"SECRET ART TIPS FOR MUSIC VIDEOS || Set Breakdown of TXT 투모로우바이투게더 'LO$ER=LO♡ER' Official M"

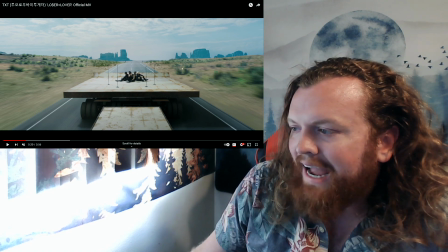And it's something that is actually a lot easier to do than you probably think. Before they put any of these boards down, it's just as simple as just getting spray paint.
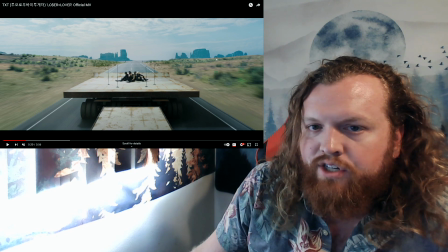Like brown spray paint works so well to make it look like rust, you know,
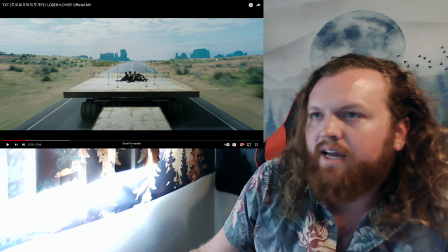because a lot of times rust doesn't kind of come out in hard streaks,
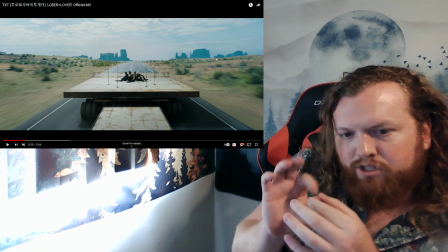but more like little blotches that show up and like these small little holes that'll pop up and they kind of spread out and then they
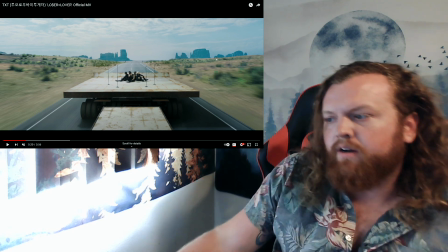can join together to make a huge rust mark. So when you're using a spray can,
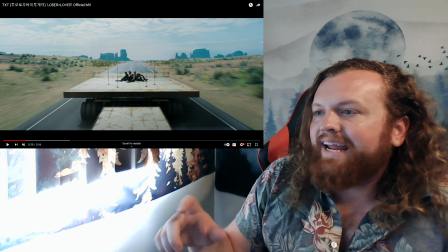a lot of times what I would do if I'm trying to make something look rusted is I'll hold the spray paint really far back, you know, as I'm spraying at it,
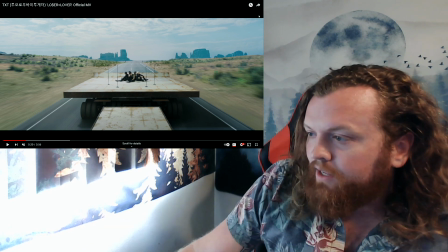so that it really lightly dusts it. So you get a little bit closer on like these edge bits where it seems a lot more brown,
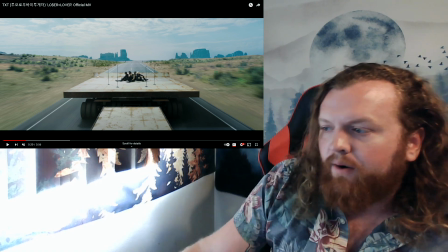but then the brown speckles will go out onto the white to make it no longer look pure,
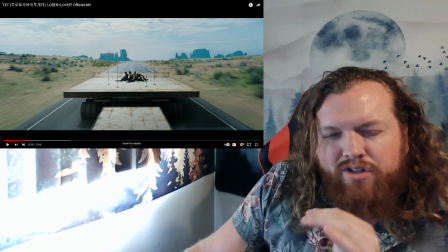and it looks like it's all getting slowly rusted out, and adds that feeling.
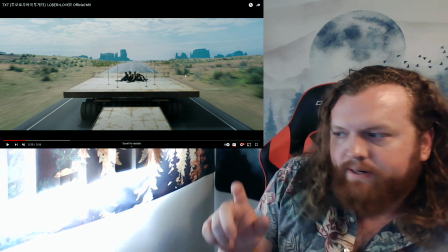So as you get to the corners, you're going to go a little closer and do quick little spritz there, make it look a lot more rusted.
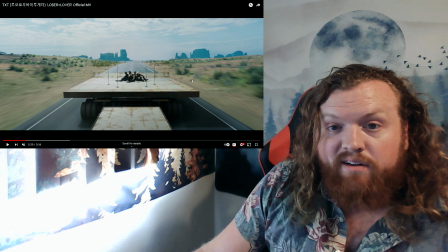But yeah, just spray paint. That's the easiest way to make it work. I mean, here you can kind of see it just a little bit closer,
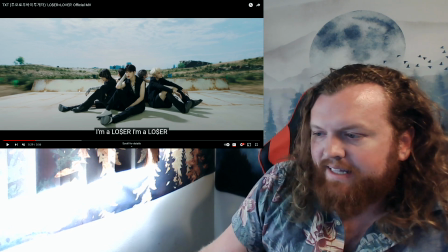just like the little splots that they can do and make it look a little bit nicer.
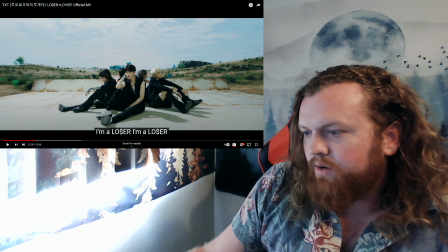Plus, it looks like they did lean some of these up after they sprayed it, so they start to dribble a little bit too, which also isn't a bad look for the rust.
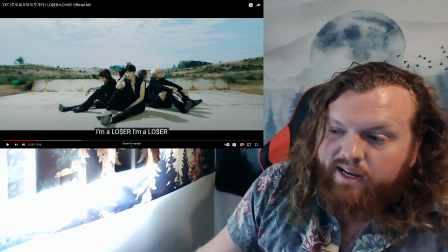It kind of adds to it, especially because that back panel is flipped up anyway, so it kind of makes sense because the water runs down, and that would be where the rust would form.
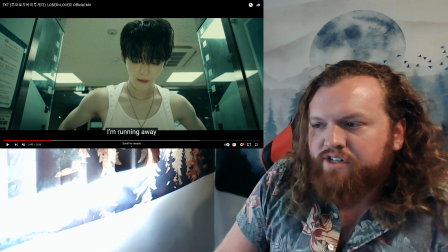So yeah, I thought it was really interesting to see they actually went out onto location.
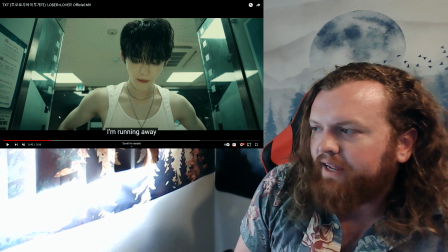So they used this bank as one of the locations. They shot inside here as well as just outside of the bank as well, where they're sitting, I believe, in that Volvo again.
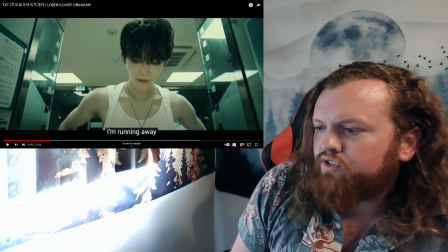But yeah, it's a really great location.
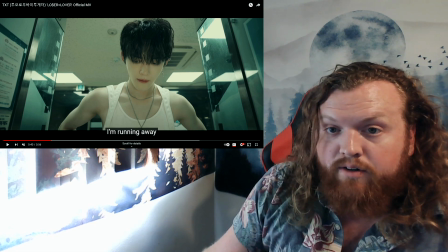They use fake cards and stuff like that because God forbid anybody put their real card in there and then somebody could, like, you know, pause, enhance, and zoom in on their info.
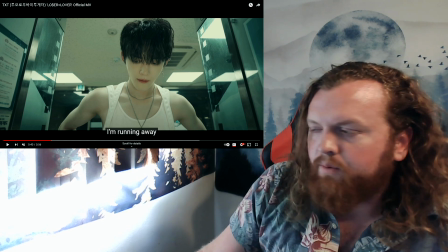They can't steal their credit card info. So those are all dummy cards, if you would. But yeah, I mean, it's just a really cool fact that they use locations.
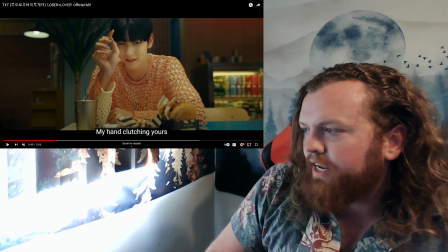This is another one. This is another location. They got a little restaurant action going on over here.
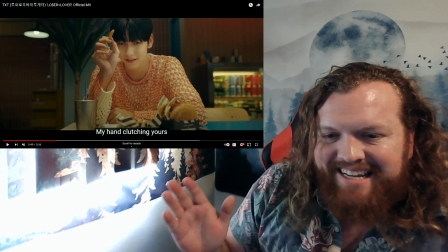I will say you can't really see it in the actual music video here,
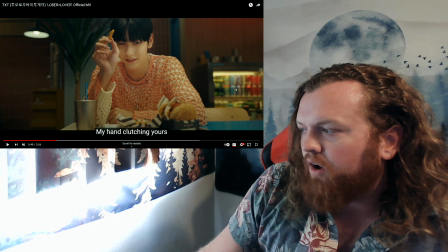but there's this fridge case over here that's got all sorts of drinks in it, some sodas, some beers,
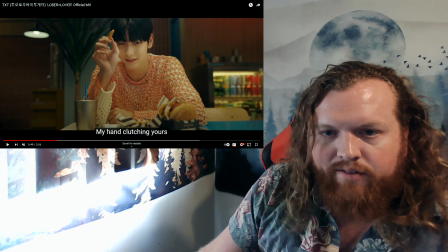all that kind of stuff that you'd see at like a restaurant or you know, like a food joint.
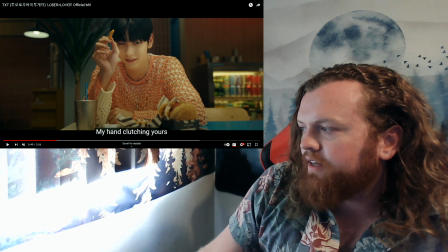And in the behind the scenes video, at least,
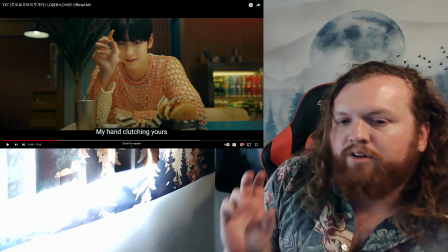you can see what they actually look like in the background, and you'll notice all the labels are turned backwards.
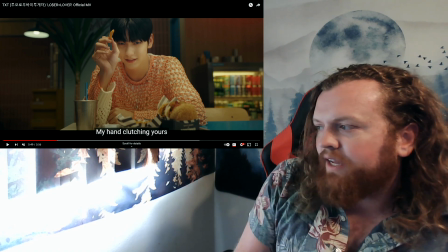They're facing the back of the fridge, so you can't actually see exactly what drink it is.
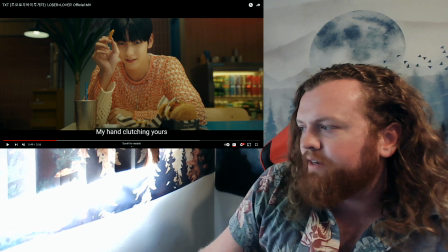You might recognize the can or bottle or whatever, but you technically can't read what it says. So that's what people call Greeking.
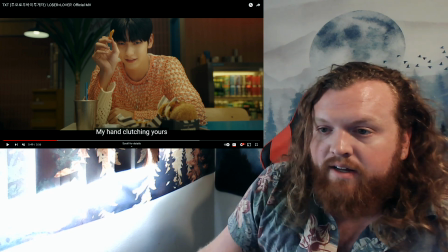It means just making sure that none of the labels are seen, so then you can't get sued if there are products there.
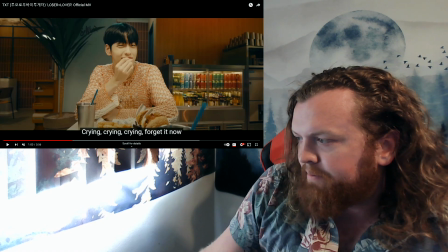Actually, in this shot, you can kind of see it a little bit better, but yeah, you'll notice all the labels. They're like the back labels. You can't actually see any of the labels on the fronts of these and whatever. Yeah, it's just little things like that. For the most part, all the stuff that's in this little restaurant that they're in is going to be stuff that was already at the location.
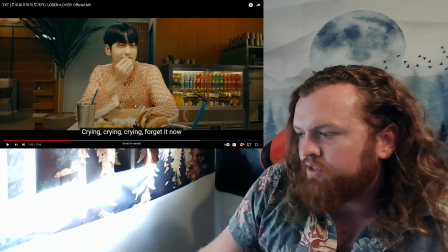Like, I'm sure they brought food and prepped it so it would look exactly the way that they wanted it to look for this video.
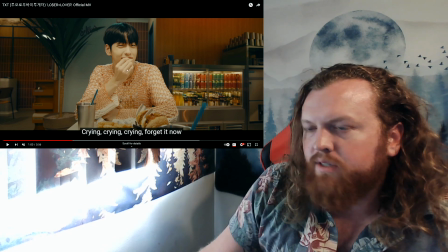But most of the stuff here would most likely have been on location already.
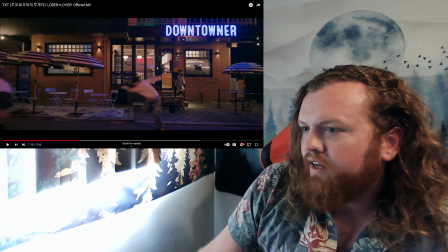But yeah, I mean, it's a really cool little touch when they have an on location shoot where it's like you can clearly see inside.
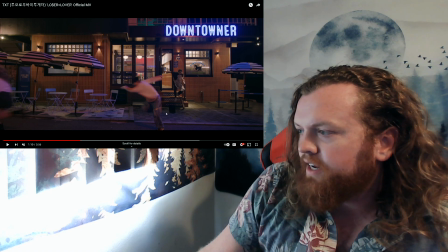That was the restaurant the dude was just in eating the french fries, and then he gets chased out of there because he's like throwing food or whatever.
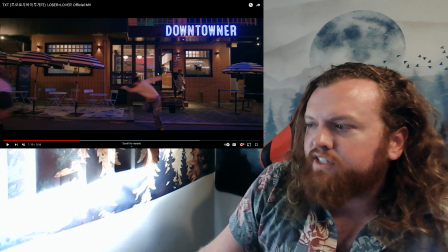I'm not exactly sure what is the reason he's getting chased out, but still, it's cool to be able to continue outside and actually see him take off and run down the street.
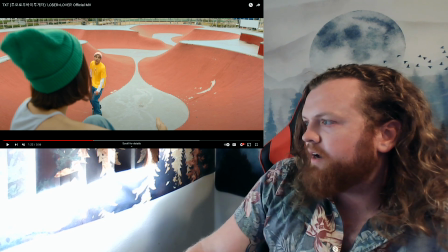Another awesome little location they had here was the skate park. Again, it's a real location.
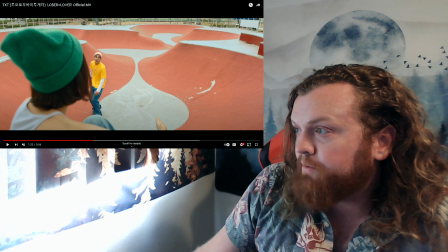It's a real place.
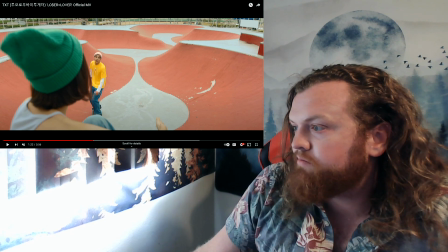I don't know at all where it is, but it's, first off, it's a beautiful location. And it's clearly been like a used skate park, you know, like it's not like a brand new thing or anything like that. Like, you know, paint's already chipping and all that kind of stuff. Just a classic thing from a skate park.
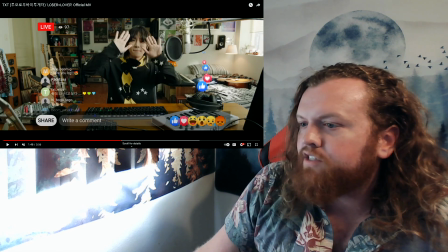So if you know where this is, let me know. So this is another shot here too, where, to be honest with you,
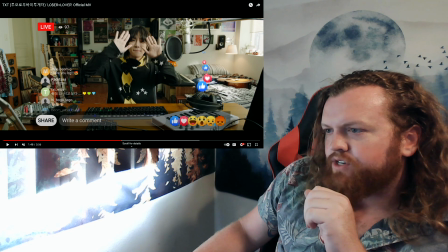this one I'm not 100% sure if this is a location or if it is in the studio. We didn't really get to see too much of what was going on in the behind the scenes here, but I will say this room is just set decked out really perfectly.
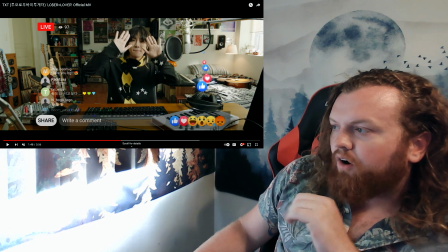I mean, you got all these posters on the
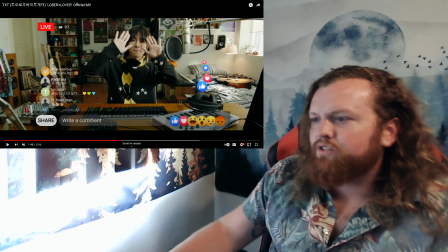walls of all the different bands and like these old school like rock bands and whatnot that are up here.
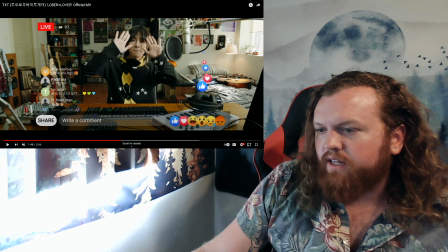Plus, you got all his music stuff. He's got like the drum pad. He's got the guitars and all that. He's got a bunch of vinyl records, some speakers, and all that kind of stuff,
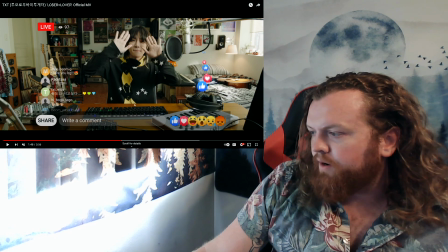as well as all the stuff here on the desk with like a switchboard and like a little keyboard thing going on here.
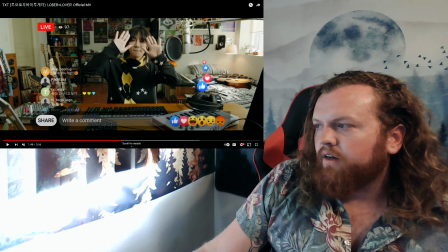But it totally looks exactly like what a musician's, like, you know, an up and coming musician's room might look like. You know, somebody who's desiring to become something. It's got music stuff all around. For the most part, it's going to be all things that you can rent.
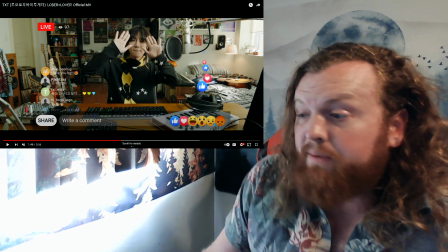However, being that these guys are actually musicians themselves, it wouldn't be a surprise if they did bring in their own stuff.
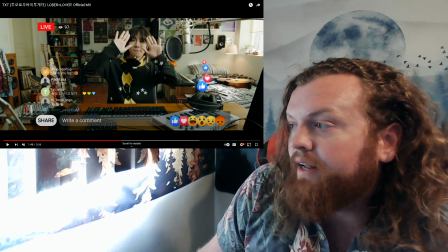But But there is a moment where he does throw a guitar against the wall,
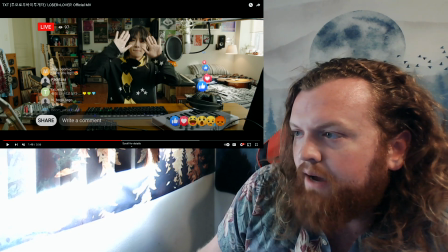and I believe that would be a prop.
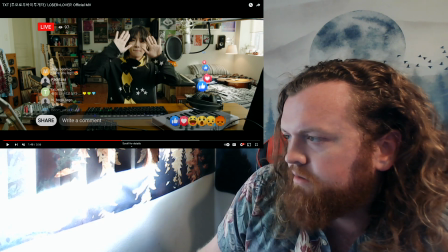That would not be a actual guitar that he owns, unless he's really willing to destroy one for the video.
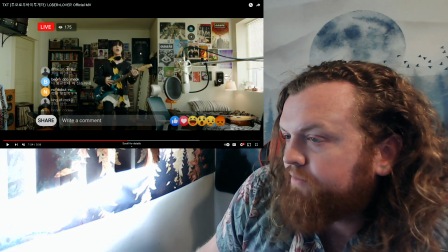But yeah, here you kind of get to see the you get to see a little bit better the room.
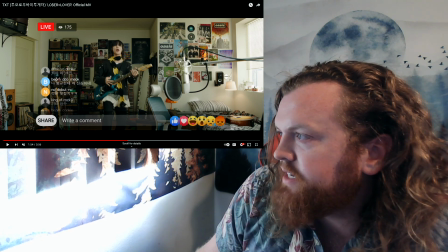So like you see like the Beatles, got Oasis, the Ramones, Metallica, AC/DC's over here, David Bowie, you know, all these classic stuff.
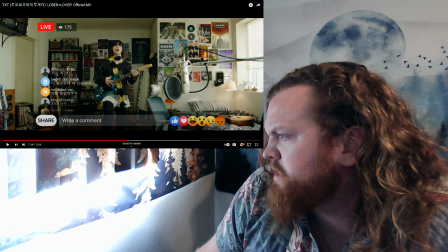Motley Crue's down there. It's kind of hard to see exactly everything, but you know what I mean.
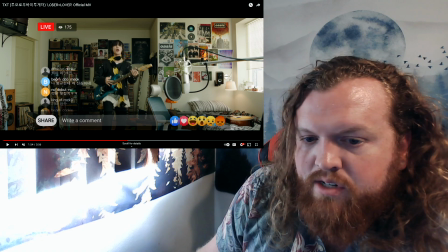It's just like the classic stuff that like any musician growing up probably would have had going on.
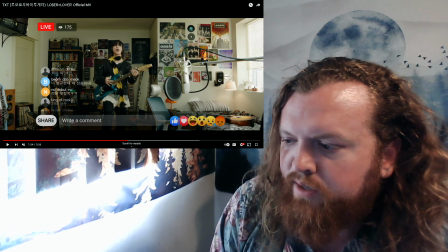Plus it's fun too that they put like the live streaming little aspect over it too, which adds into that funny bit of the video here.
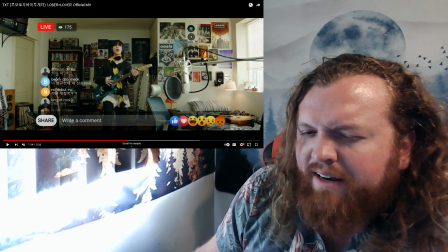But yeah, then he does kind of destroy things. He kind of throws the guitar kind of lightly against the wall, so it makes me believe they're probably on a location for this.
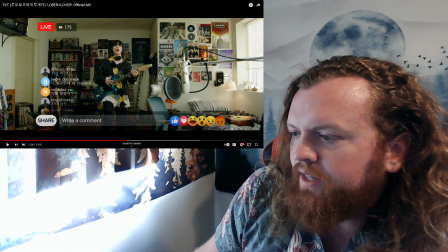But even still, though, the way this room's decked out is it's spot on. It's spot on to what you need to have for a video. But for the most part, too, everything here would be rentable. You can get that anything in this room right now you can get from a prop house. All right.
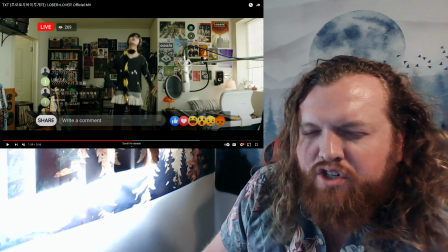I've sat here for just a couple minutes just trying to really figure out if this is actually a set or not.
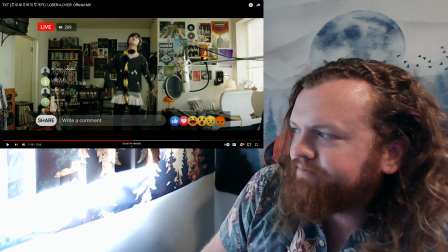And to be honest with you, I think it's a set. I think this is a set they built in a studio. I don't think this is at someone's house or anything like that.
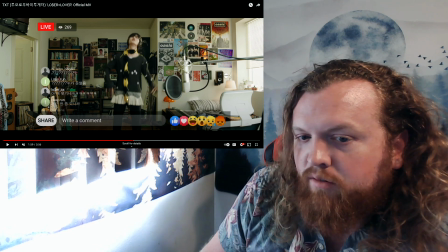And I only think that for one reason. And it's very quick.
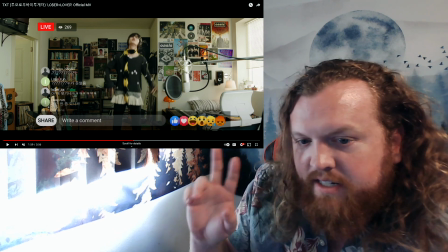It's very subtle. But at one point, his dad comes into the room and he closes the door.
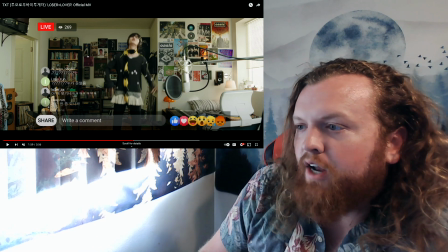And as the door closes, it kind of slams a little behind him. Now, if you were in an actual building in any house, unless you're like the Hulk,
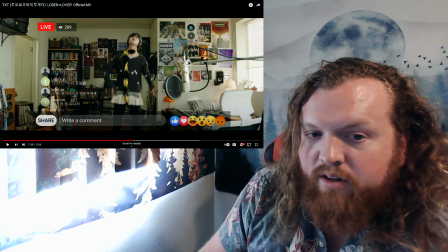you would close the door and the whole room, the whole wall isn't going to shake.
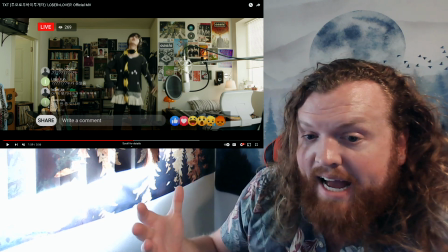But on a set, when you're using flats and stuff like that, when you do close the door,
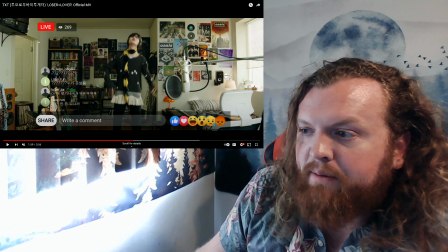there'll be a little bit of a wobble. So you'll kind of be able to see if you're looking at the left side of the screen here, right by the door, the wall does shake when he closes the door. So just take a look at it real quick.
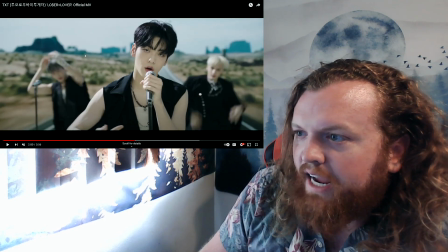You see that? Very ever so slightly. It's kind of easy to see on the guitars.
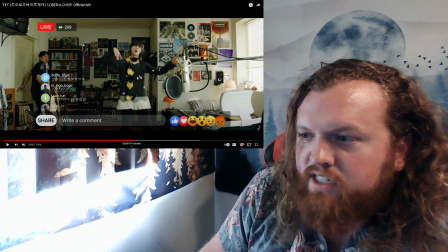If you look up at the top left at the guitars, you can kind of see it a little bit better. They wobble.
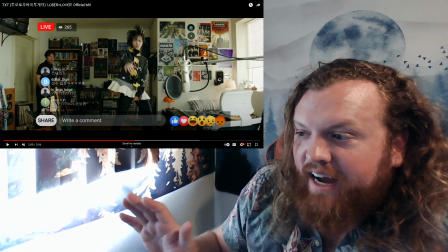So he doesn't close the door that hard either. So that's why I'm like, this is inside of a studio.